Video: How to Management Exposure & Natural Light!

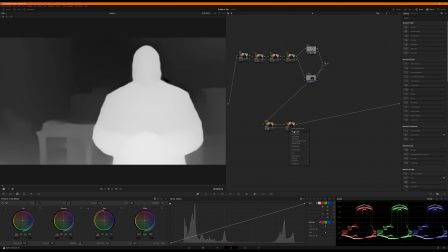let's call this depth, and on the node right after it I'm going to call this God rays. Okay, I'm going to adjust this depth map.
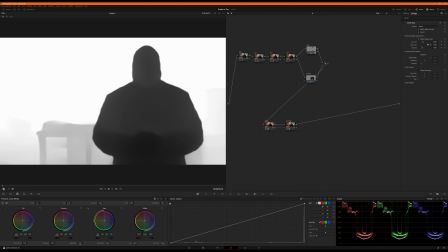So the depth map allows me to isolate my talent, which in this case isolates really well.
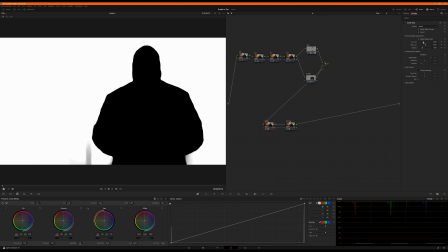And then I can pass that alpha data to the next node to affect only certain parts of the image. So here's the kicker. Here's what's awesome about this.
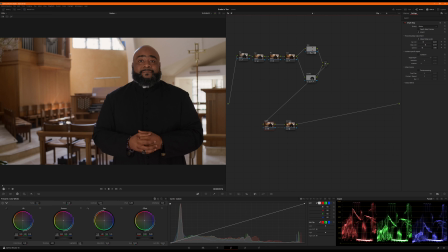So now I've got him isolated, and you can see the preview.
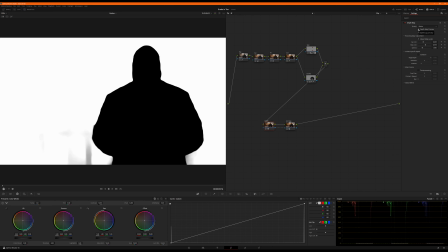Black is visible, white will be, or excuse me, white will be affected, black will not.
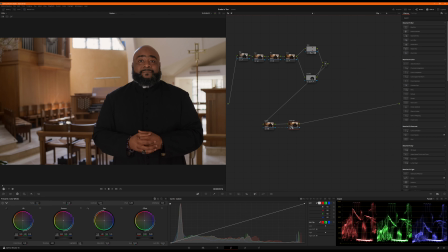So now I can connect this next node, and anything I want to do on this will not affect him. And the reason I want to do this is because I want to come in here and I can see where the sunlight's coming down this edge. It's hitting these chairs right in here particularly. And what I want to do is just bring all that out.
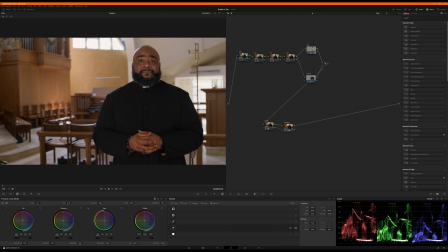So I'm going to draw a mask that just kind of encapsulates this whole area, but I don't want to be glowing on top of him. I want to keep it back in the background where it belongs. And so by doing this right here, you can see that I'm actually cutting out behind him.
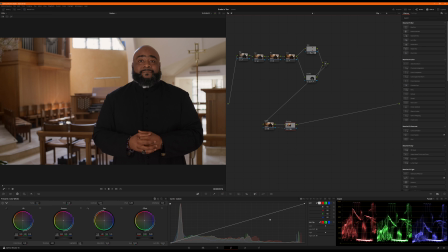It's not going to affect him though. So that's pretty cool. So that mask is where I'm going to affect it. Let's come in here and make some noise.
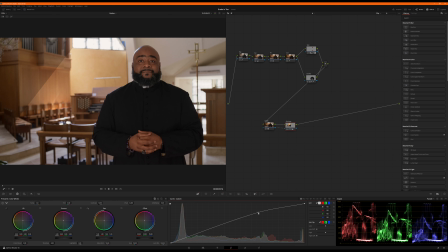way too much. It's a little sluggish because it's processing off of the depth map. So once I kind of get something that I like, I'm going to come back over here and I'm going to do about a 10% soften on those edges. Oh, a little too much.
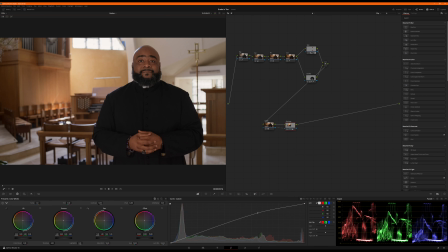I might go 5. I really want to see the edge of this. I want to feel like I'm seeing this glow happen coming down. It totally did not process. There we go. Maybe like 3.5. Yeah, I can really see that edge. So it feels like very intentional.
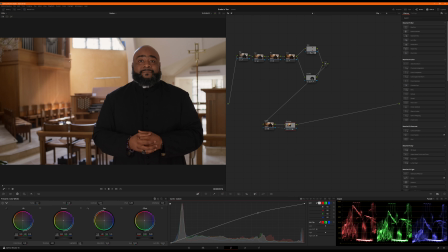The sun's cracking right across the edge of this and painting all the way down. And then I'm going to bring this on down and just let it kind of glow out across the rest of these chairs like that. There we go.
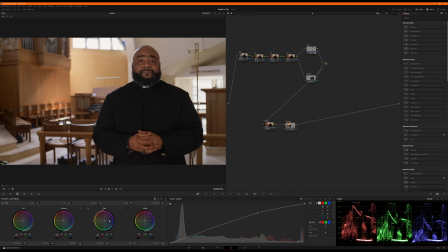Now I'm going to use my gain. I'm going to roll the highs a little bit warmer. And that's going to affect that area, just that little bit right there. What a difference that makes though if I toggle this off and on, like off. I mean, it's there, but yeah.
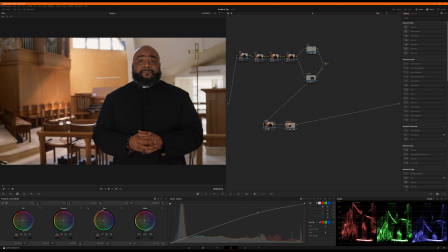Back on. Boom. Wow. Really, really brings all of this to life, doesn't it? It's super cool. Okay. Digging that, adding another node. I'm going to, as I often do at this point, kind of halfway through, jump to the end, add some sharpening.
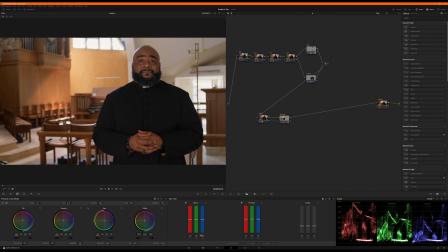I want to sharpen this about 0.48. Brings out all the detail in his face. Really like the way that looks. I like the way he's looking right now. Coming back to God Rays, I'll insert another node. I'm going to do 2 nodes. I'm going to do a vignette. I know I keep saying this is like becoming a theme.
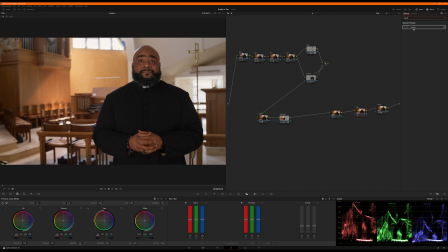I promise I'm not trying to make it a quick fix. But what I want to do, make it pretty big, make it more round,
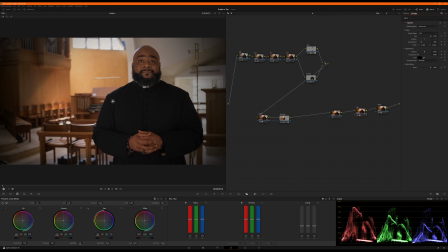and go to advanced. And I'm going to position it kind of up higher on this wall. What I want to do is push our eye upward a little bit. So I'm going to pull this over about 0.4, 0.75.
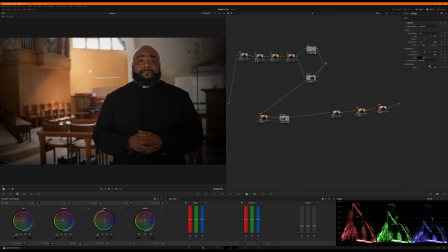Okay. Now I'll just broaden it out.
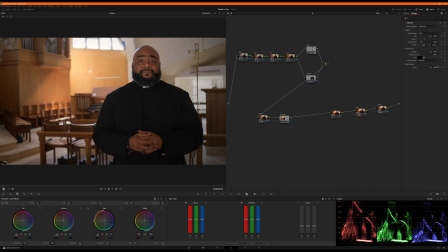Softening. Okay. And then I'm going to mix it by about 65%. If I toggle this on and off, then back on, boom. Just puts a touch of darken down here. I'm pushing your eye upward.
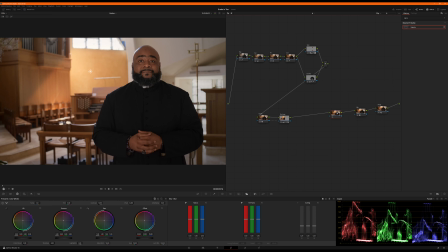I've still got illumination on his hands, but it's pushing my eye toward him, which I really like. Okay, this node, I'm gonna actually do some lab action. Color space, lab, CIE, wanna come over here, hit my shadows. I'm just gonna drop them down to about -6, see what happens.
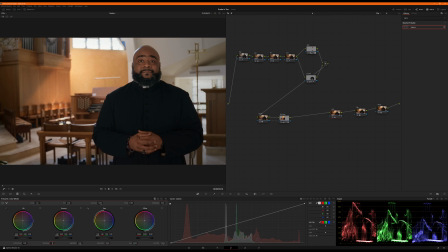Boom, boom, it pulls out the red hue in the lower shadows without affecting the highlights. I'm gonna actually put 1.5 in the highlights. That's gonna make my highlights warmer again. And then I'm gonna come back to the skin node up here
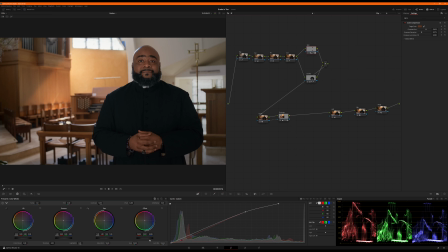and I might just roll my exposure up right here on the offset, just a touch. Yeah, liking that.
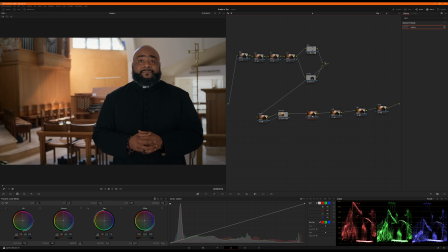Okay, between God Rays and lab, I am going to add some glow, an overall gentle aperture diffraction to give me just a little bit of glow around him.
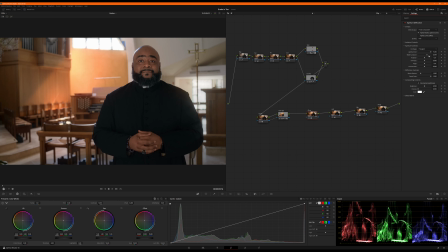I'm going to increase the size and the curvature. Then I'm going to global blend it back to 0 and just walk it up about 25%. Maybe a little more, maybe 50%.
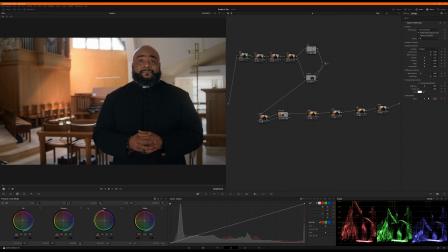Okay, kind of like that. Let's go 65%. I toggle that off and on. My windows are already blown out.
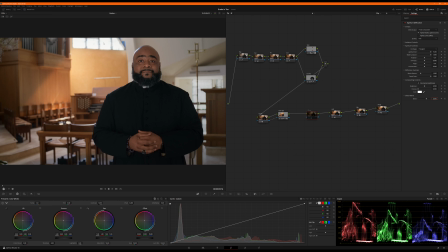That was just, I had to let a little bit of window blowout happen when we shot it in order to get enough detail in his face so that in post we could really bring it out, so that in post we had his jacket. So as long as the window is going to be blown out anyway, I don't mind leaning into it and making it a thing.
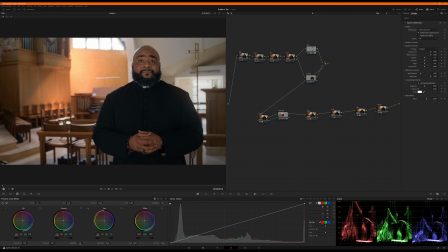I also like the way that glows this window over here. It makes it have more purpose. I love the way it kind of overlaps his shoulder here. It kind of wraps him into the scene right there. And then I'm going to pull my vignette back even a little bit more. About 0.5.
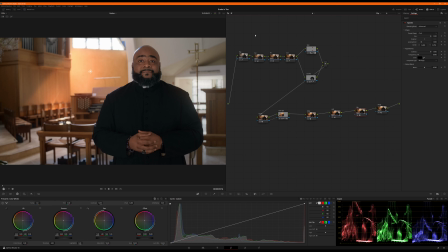And yeah, man, I'm really digging that. Why'd I hit save? That's funny. I hit save. Like, this is a project. This is my temporary project, and I didn't need to save it. That's really funny.
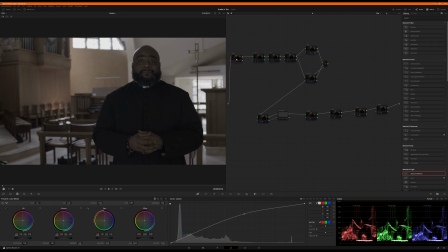Okay, let's disable this, walk it all the way through. From the beginning, we're going to bounce our exposure up pretty significantly right in the mids,
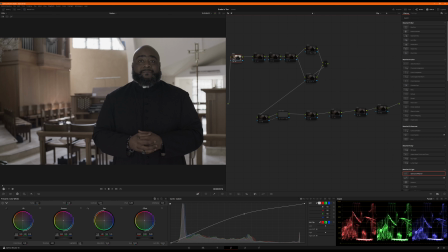just to kind of get a little more to work with in his face without killing the background, knowing we're going to do a lot of light and glowy stuff to the background. Kick the saturation up, starting to look a little more Rec. 709. Kick in the primaries, just warming up the whole image like that. Contrast.
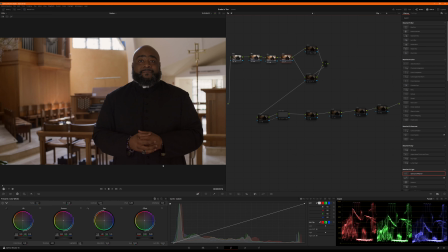Surprisingly, pulling down my blacks a little bit just to get a little bit more deep black in the darkest kind of corners of his jacket. Now, skin and clothes together, kaboom, making him pop, bringing him up, bringing him to life, makes his eyes pop.
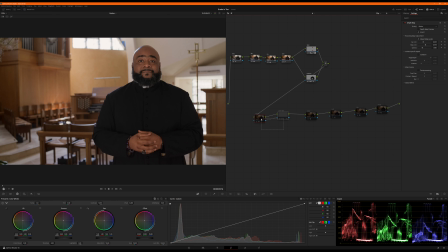Now we're going to play with our depth and this glowy God rays over here. Kaboom. Love that. Brings so much energy into the shot. There's this shaft of warm light coming through. Okay, we're going to glow the whole image just a touch. Boom.
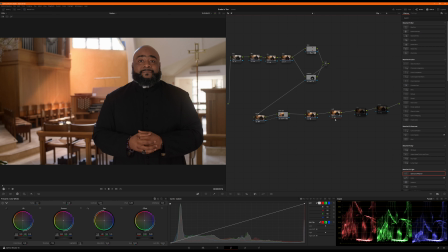Now I'm going to lab to pull the reds out of the shadows, tighten up my low end. Vignette to push my eye just a touch upward. I'm going to pull that back even to 0.4, okay?
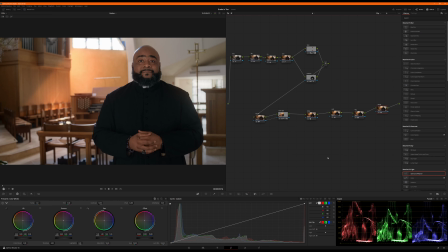And then finally sharpening just to sharpen the whole image. Oh, you know what I forgot?